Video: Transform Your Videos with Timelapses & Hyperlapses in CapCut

In this video, we will talk about time manipulation in video editing, focusing on time lapses and hyperlapses. These techniques offer a unique way to showcase the passage of time, adding a captivating dimension to your edits.
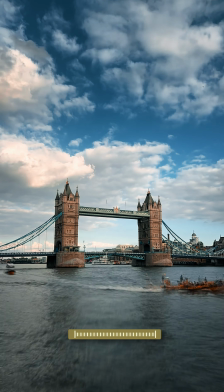(0:18)
By speeding up footage, they compress time, creating an effect that is both visually stunning and narratively powerful. So what is a time-lapse? A time-lapse is a sequence of frames taken at set intervals to record changes that take place slowly over time.
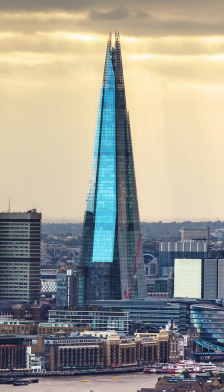(0:35)
When played at normal speed, time appears to be moving faster. Time-lapses are perfect for capturing scenes like sunsets, the movement of clouds,
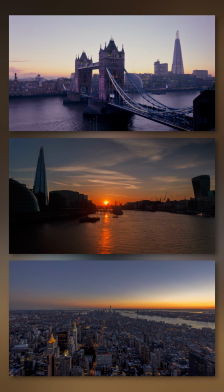(0:43)
or even bustling cityscapes, turning hours into seconds of dynamic footage.
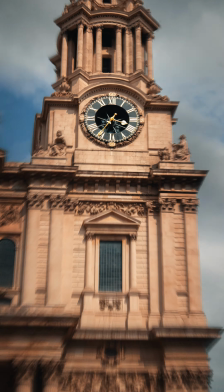(0:49)
Hyperlapses bring an added level of dynamism. Unlike the stationary perspective of time-lapses, hyperlapses involve motion.
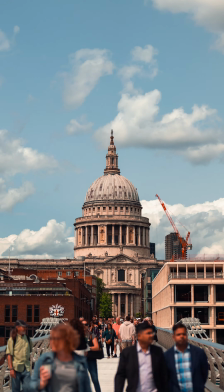(0:56)
The camera is moved over considerable distances, creating an effect of rapid movement through space.
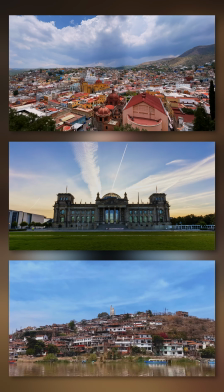(1:03)
This technique is great for creating a sense of journey or showcasing a location's variety from different perspectives. Both these techniques offer unique storytelling capabilities. They can set the scene, show progress, or simply add visual interest.
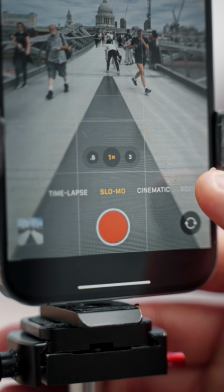(1:17)
The iPhone's built-in time-lapse feature simplifies capturing these sequences. It's user-friendly.
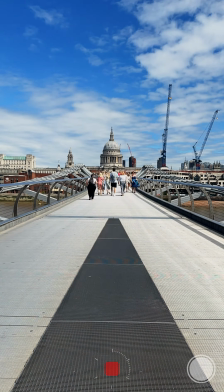(1:22)
You press record and the iPhone does the rest, creating an impressive time-lapse. However, sometimes you may want to modify the speed to match your edit's rhythm or to emphasize certain aspects, like fast-moving clouds, for example.
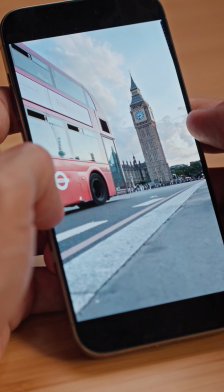(1:37)
This is where CapCut's capabilities come in handy, as it allows us to adjust our time-lapse speed and to apply effects to enhance its visual appeal.
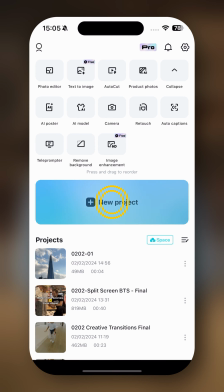(1:51)
So let's start a new project. Then we're going to change folder.
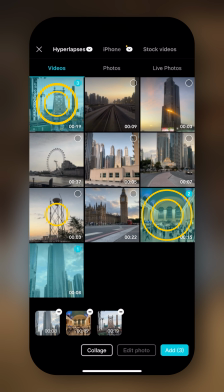(1:57)
Now we're going to start by importing our clips in order based on how we want to use them. And then we're going to click on Add. Next, we're going to start importing the music so that we'll be able to cut and speed up all the different clips based on the beat.
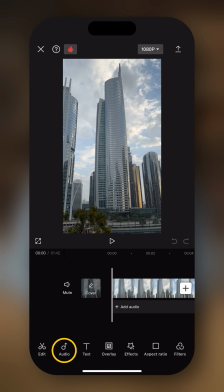(2:11)
So we're going to go into Audio, Sounds.
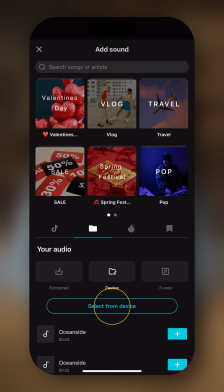(2:14)
Then again, I'm going to take it from my device and I'm going to add this one right here. Then I'm gonna tap on open and then on the plus button right here to import it in our timeline. Now it's time to start editing our timeline based on the beat of the music. If you want, you can also ask CapCut help by doing the auto beat. So let's do that.
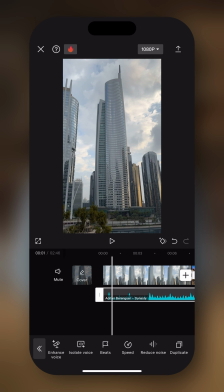(2:41)
We're gonna tap on the music, then we're gonna go into beats, and then we're gonna tap auto generate.
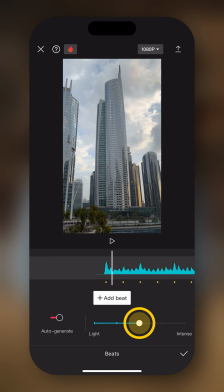(2:47)
Cool, I'm gonna just drag the slider towards the left because I don't wanna have it too intense. I think this will do, and then we tap on the check mark. Now we need to review each clip and decide how much and if we want to speed them up. Let's listen back to the first part of the music.
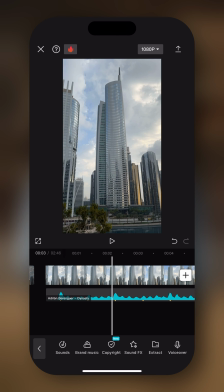(3:05)
Okay, we can hear that there is a very neat beat in the music. So probably I wanna try to match the first clip with the music. And I think I want to try to speed up the first clip so that it looks better, because the clouds will move way faster and it's going to be more engaging and more exciting to view.
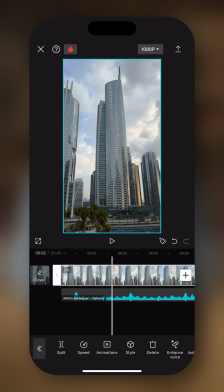(3:22)
So you want to tap on the first clip, then you're going to hit speed. Right now we have two choices. One is normal and one is curved. With normal, we'll be able to adjust a constant speed throughout the overall clip.
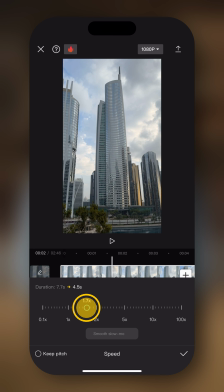(3:34)
So for example, if this one we want to have it, let's say double speed, we're going to go on the 2x and then we're going to tap on the check mark.
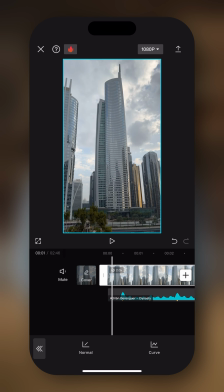(3:42)
And then we can see that we basically double the speed. Let's double check.
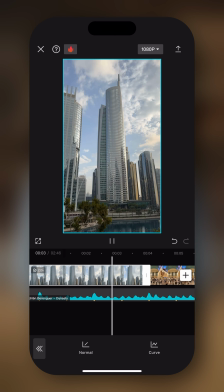(3:47)
Now the clouds are moving way faster, but I can see that it's still not enough to reach this point.
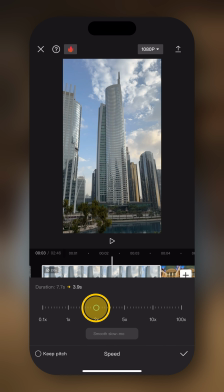(3:52)
So we're gonna increase the speed again, probably like here.
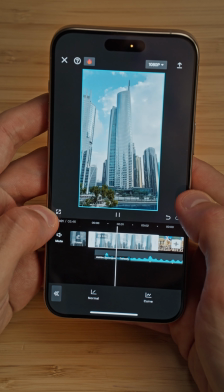(3:59)
So let's review this. Yes, that's perfect.
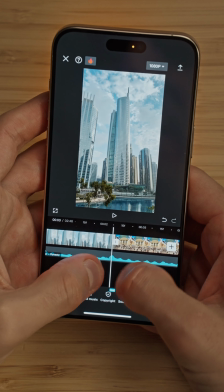(4:05)
This looks great and it's close enough, but if I zoom in into the timeline, I can see that it's not perfectly on the beat.
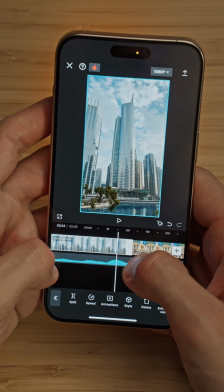(4:10)
So now I can just trim the end.